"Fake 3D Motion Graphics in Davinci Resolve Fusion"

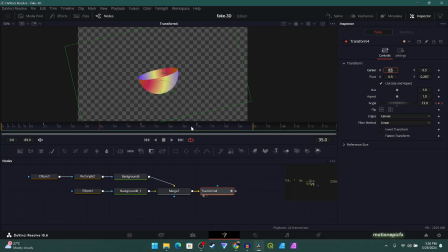On the same position, frame 15, 35, 50, and 70, we want to animate the height as well of this ellipse. So let's just start. Click on the ellipse 4. We will create a keyframe on height. This will be our height at frame 15.
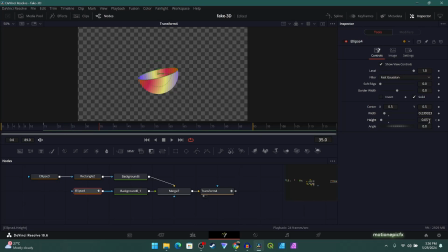Let's go to frame 35, change the height, and you can kind of reduce the height over there. Go to frame 50 and increase the height. And then let's go to frame 70 and just bring it back.
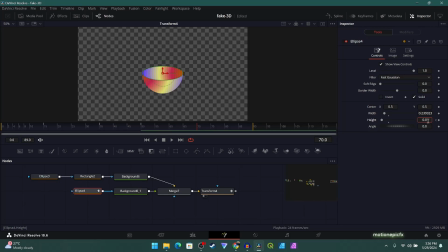It was at 0.05, right? So now it will also loop out nicely. So if I just play the animation, this is how it will look. Yeah, it looks ridiculous at the moment, and that's because there is no easing applied to it.
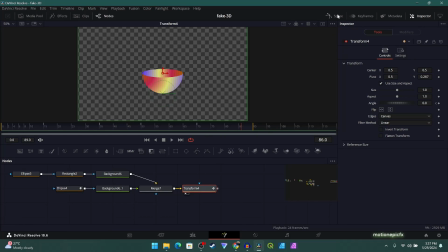Let's just actually do that. I'm gonna go to transform and Let's go to spline. I'm going to select all the keyframes over here and hit S, smooth it out, and make sure that the angle over here is, in a straight line. Do the same thing over here as well. We'll have an animation.
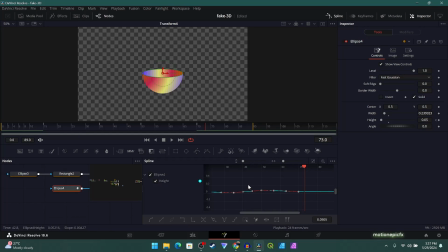And you can do the same thing with height over here. Select all, hit S to ease it out, and then you'll have an animation like this. You might want to change this again at a later point, but for now that is looking fine. Now, next thing we want to do is we want to create a ball animation, the bouncing ball animation,
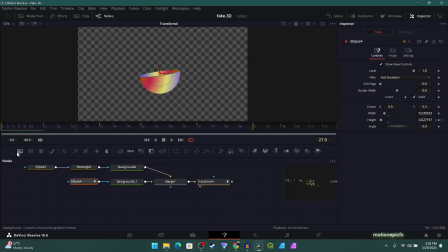and this is the part where it will take you most of the time. That's because you have to copy or mimic bouncing ball animation correctly. If it's not correct, then your animation will look very bad. Personally, this part took me a whole day to create this, to get this right.
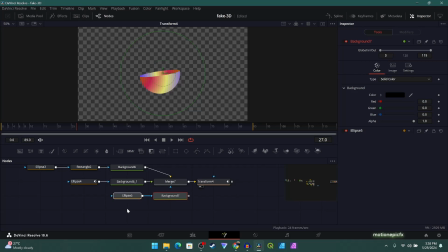But if you're experienced, this might take you like maybe 2-3 hours. So let's just connect this up and reduce the size of this ellipse. And we have this black ball. Let's change that to white. And I'm going to just decrease the size even more.
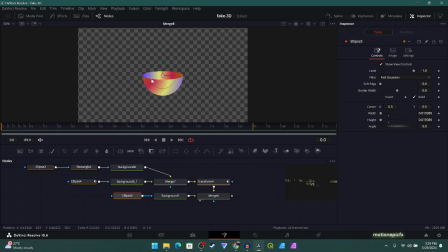Great. So we will start animating it from the very first frame, which is frame 0, after the background 7.
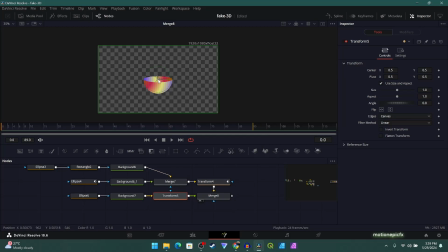We will add in a transform and we'll use this transform to animate it. So let's just move the ball over here outside the screen. And then at frame 15, it will come down like so. Make sure you create a keyframe. So you have to activate the keyframe.
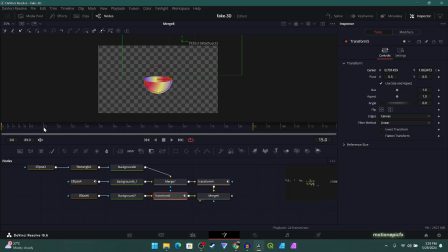So activate the keyframe on center X and Y. And then let's go to frame 15 and just bring it to the left side. And that's because the ball will hit on the left side of this element. The impact will rotate or tilt this element over there.
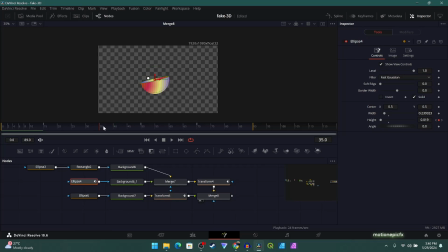The next frame we have to create is on frame 35, because that is where it changes the position of the tilt. So let's just go to this transform over here. And we have to go somewhere in between. Let's go to frame 25 and just move the position of the ball and sort of move it up like so.
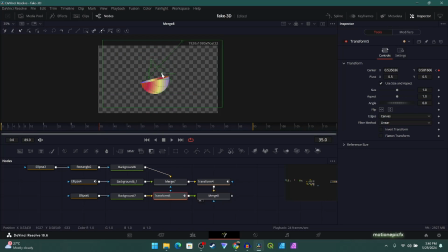And then let's go to frame 35 and hit the right side of this element. Next keyframe is at frame 50, so we'll go somewhere in between 35 and 50. So let's do something like 43 and make sure you are on the right node over here.
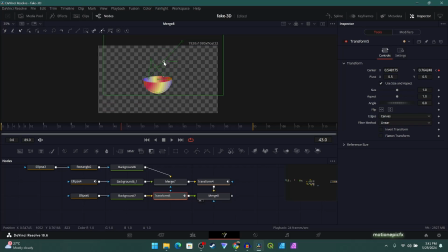And we'll just change the position of the ball and sort of move it up like that. All right, so it will hit this side and then go up, and then at frame 50 it will hit this side again, maybe right over here.
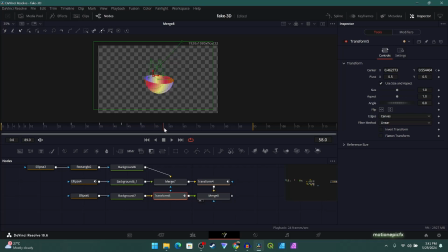So let's just move it to that position. It will bounce again, so let's just move it to this side. And you can even change the height that it will cover, because with every bounce there will be less and less distance.
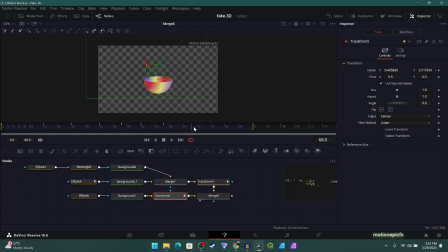And then we will go to frame 70 and just sort of move it down over here. So you'll have an animation like this.